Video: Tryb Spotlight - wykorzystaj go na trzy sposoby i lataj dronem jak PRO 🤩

zupełnie inaczej to wygląda dużo lepsze ujęcia i jak sobie zastosujesz stop klatkę zatrzymasz na chwilę te ujęcia to widzisz,
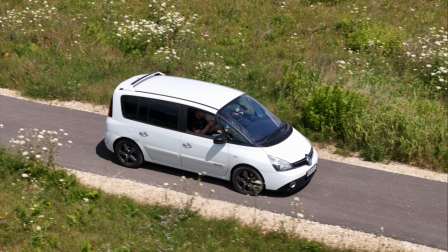[8:09]
że twój obiekt jest ostry jeżeli to dobrze zrobisz a tło i pierwszy plan rozmywają
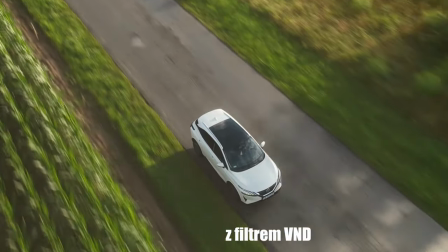[8:14]
się i na tym to polega tak jak zdjęcia planningowe tak jesteś w stanie to zrobić też przy ujęciach filmowych
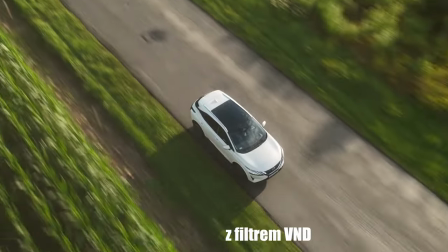[8:20]
no i słuchajcie trzecia technika wydaje się, że już wszystko powiedzieliśmy a spotlight można wykorzystać jeszcze w kolejny sposób a mianowicie używając dwóch drążków.
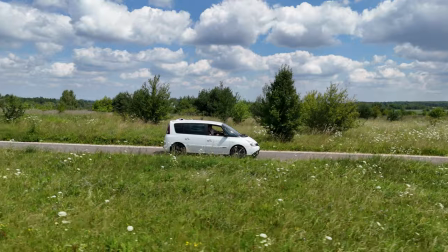[8:31]
Wydaje się, no a co tam kurczę, czy jeden, czy dwa, czy w ogóle nie używać drążków, żadna różnica.
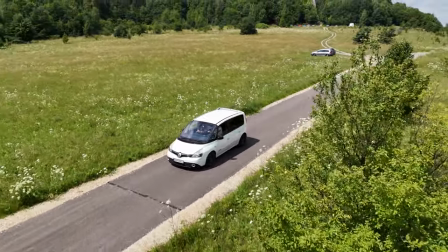[8:38]
A jednak jest mega, dlatego że jeżeli używasz zarówno prawego, który służy Ci do zmiany kierunku na płaszczyźnie poziomej,
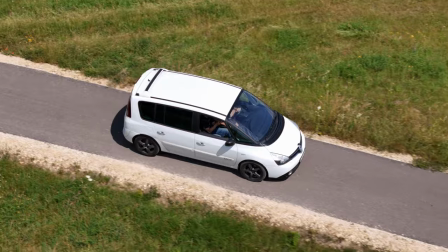[8:47]
tak stosując jeszcze lewy, możesz w tym momencie zwiększać lub zmniejszać wysokość.
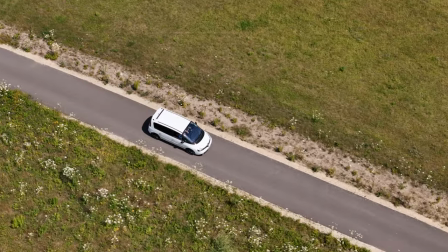[8:52]
Spotlight w takim wydaniu to jest w ogóle już magia miecza, bo wygląda na bardzo zaawansowaną operatorkę,
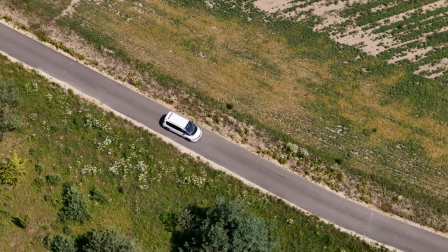[9:01]
sprawia wrażenie jakbyś manualnie bardzo dobrze latał,
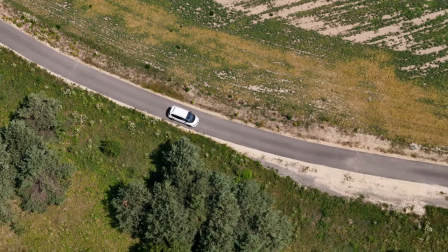[9:05]
a jednocześnie robisz to w półautomacie właśnie wykorzystując Spotlight. Czyli zaczynamy prawym drążkiem w prawo na przykład, jesteśmy obok auta na niewielkiej wysokości i spokojnie prawy drążek w prawo, później po przekątnej na dół, czyli w prawo i na dół prawy drążek, a następnie przechodzimy do zmiany wysokości i odjeżdżamy. I dzięki temu jesteś w stanie pokazać nie tylko obiekt, ale też całą scenerię, czyli taki establishing shot. Możesz zakończyć też ujęcie od ogółu do szczegółu, czy od szczegółu do ogół,
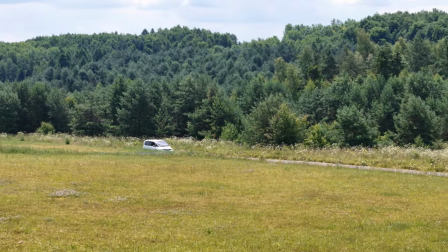[9:41]
właśnie oddalając się od swojego obiektu i robiąc fantastyczny najazd albo fantastyczny odjazd od obiektu,
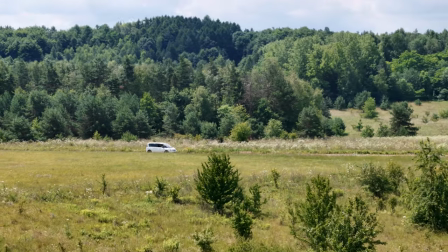[9:49]
cały czas utrzymując go w kadrze przy pełnej dynamice. a trzeba pamiętać,
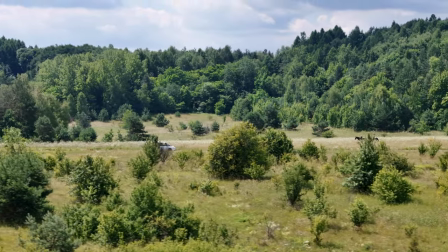[9:54]
że przecież auto albo inny obiekty się poruszają i mogą się ruszać stosunkowo szybko. No i chyba najlepiej, jak jeszcze tak się zastanowię nad tym praktycznie, spotlight zastosować siedząc obok kierowcy, bo masz najlepsze czucie auta,
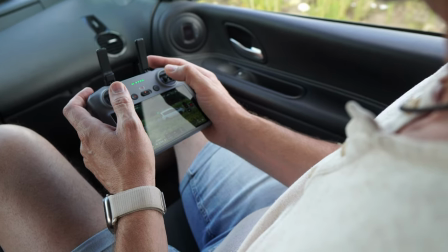[10:10]
najlepszą komunikację, żaden telefon jest ze słuchawkami, tylko siedzisz obok kierowcy, jeżeli da się oczywiście to zrobić, chyba że są ujęcia, gdzie trzeba być na zewnątrz. Wtedy na telefonie jesteśmy albo na radio, ale w każdym razie trzeba mieć bardzo dobrą komunikację i zrobić kilka prób i te ujęcia naprawdę powinny wejść Wam rewelacyjnie. Trzeba też sobie oczywiście, tak jak mówiłem wcześniej, znaleźć odpowiedni spot, bo nie wszędzie. Jak masz dużo drzew i druty, to może być z tym różnie, prawda? A jeżeli masz fajną dróżkę, gdzie nie ma liniak powietrznych, można rewelacyjnie wykorzystać Trip Spotlight.
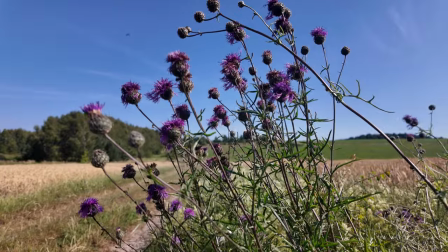[10:52]
No i słuchajcie, tak to wygląda. To była trzecia edycja warsztatów. Myślę, że popracowaliśmy naprawdę bardzo solidnie. Chłopaki pojechali do domu zadowoleni, zainspirowani, zmotywowani, bo przyjeżdżali w różnych nastrojach, też sceptycznych. Też nie wierzyli, że ten warsztat może ten plener coś im dać. A tutaj poszło jednak super. No i teraz słuchajcie, wiadomo, że nie wszyscy są w stanie przyjechać na warsztaty face-to-face plenerowe, bo nie dość, że odległość, to też nie każdy może sobie na to pozwolić, ja sobie zdaję sprawę. Dlatego dla wszystkich osób, które chcą się poprawić, przygotowałem bardzo fajny warsztat,
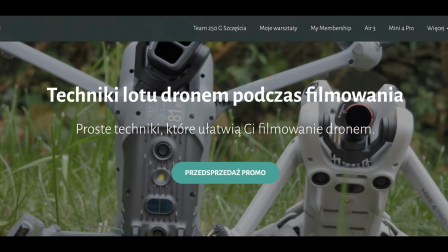[11:27]
tani, szybki warsztat dotyczący technik latania podczas filmowania.
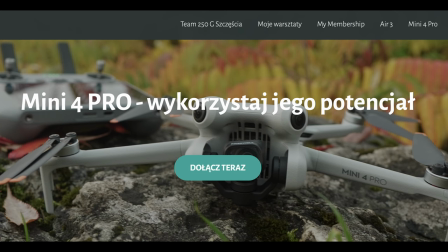[11:31]
Musicie koniecznie sobie z niego skorzystać, bo nie będzie lepszej okazji ku temu, na pewno nie będzie tańszej,
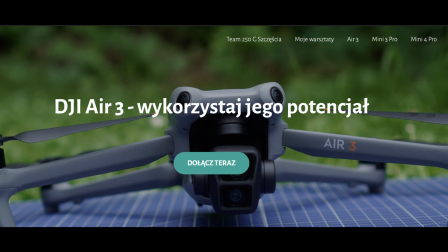[11:38]
czy okazji, gdzie krok po kroku pokazuję Wam, jak dane techniki zastosować, jak osiągnąć optymalne efekty. Zapraszam Was bardzo serdecznie, widzimy się na bieżąco, wszystkiego dobrego życzę i trzymam kciuki za świetny sezon. Do zobaczenia, cześć!